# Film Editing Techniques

Hi, in this tutorial thing, I'm going to be going on about useful film editing techniques that can help you create decent films or videos.
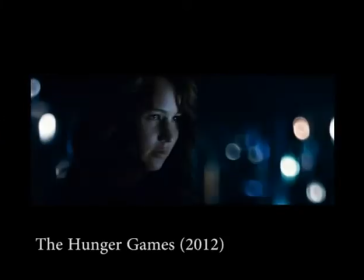0:16 A shot reverse shot is a filming technique that often shows one character looking off
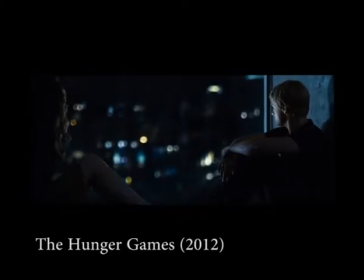0:22 screen at another character and a different shot showing the other character looking the other way off screen.
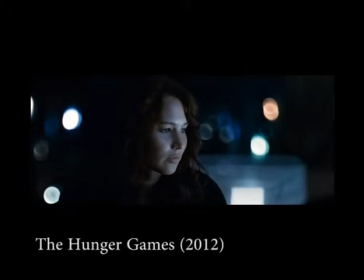0:28 This lets the audience know that they are talking to each other and they're not just talking to themselves.
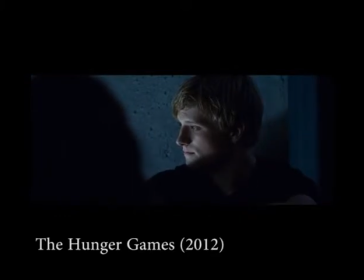0:33 This technique is mostly used in scenes where the characters are having a conversation and it shows the audience both sides of the argument. When using this rule, a line called the line of action is placed according to where the characters are standing. The camera is allowed anywhere on one side of the line, but it's not allowed to cross, otherwise it'll make the characters look as if they switch positions. Hence the name 180 degrees. If you really want a decent film, then continuity is key. You don't want things changing in the background and everyone else noticing it apart from the actors. That would be pretty bad, and that would just prove to people that you're pretty bad at editing. It's called following the action because that's what the camera basically does. It literally follows the action around and what's happening around the main character throughout that scene. That's it. This is normally used when there's like an action-packed scene where there's more than one character included. Roll the example.
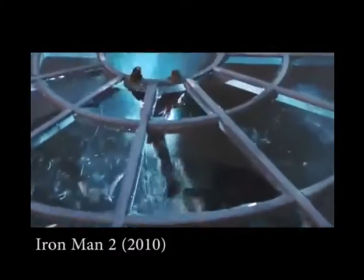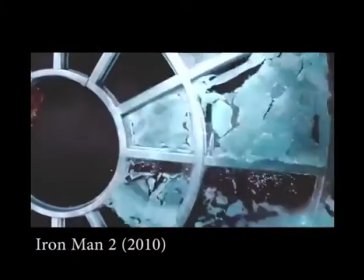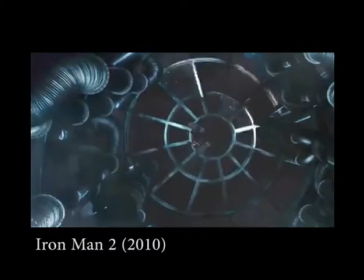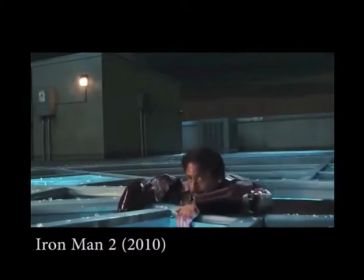2:06 Tony! Trying to rid the world of weapons!
So yeah, from that example you can see that it focuses on the different characters and what they're doing, as well as the main character. So that's why it's called multiple points of view. Jump cuts aren't usually wanted in films. They're really sudden and the audience might not find that as easy to watch as something that's just smooth and edited nicely. But like this example, No, ce n'est pas ça, Michel.
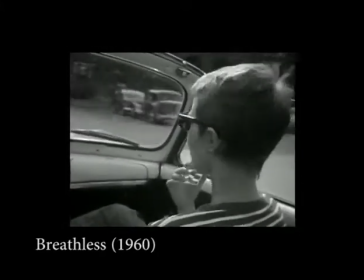2:48 In my opinion, I think it's a bit weird and I don't really like it. I like something that flows and all the shots flow together nicely.
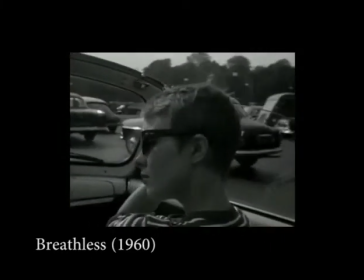2:56 But yeah, you can also avoid
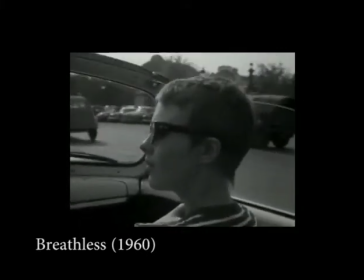3:01 jump cuts by adding in cutaways, and these can sort of fill in
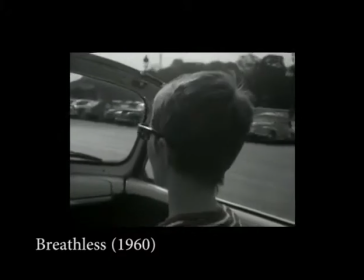3:11 where something may seem out of place or something's changed drastically,
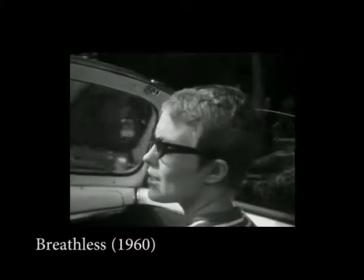3:17 like a man walking and then suddenly a box appears in his hand,
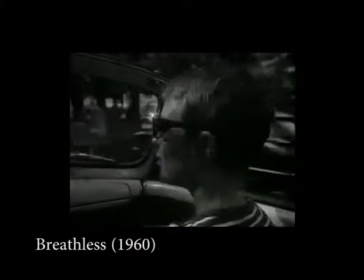3:21 and you can insert a cutaway in between those two shots and show how the box got into his hands,
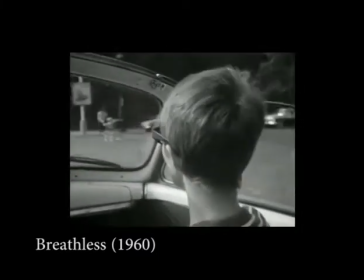3:27 like him picking the box up from the ground or some other random stuff. Match cuts are another way of making one shot sort of morph smoothly into another shot without making it seem too, whoa, that just changed, or yeah. So here's an example.
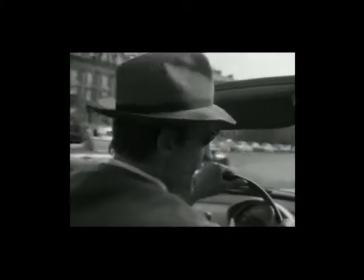3:51 Et ta Ford, tu ne l'as plus? Elle est au garage. Allez, quoi, je reste avec toi.
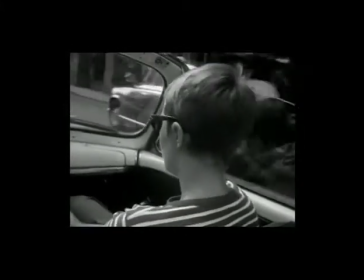3:58 De toute façon, j'ai mal à la tête. On sera pas ensemble, mais je voudrais rester à côté de toi.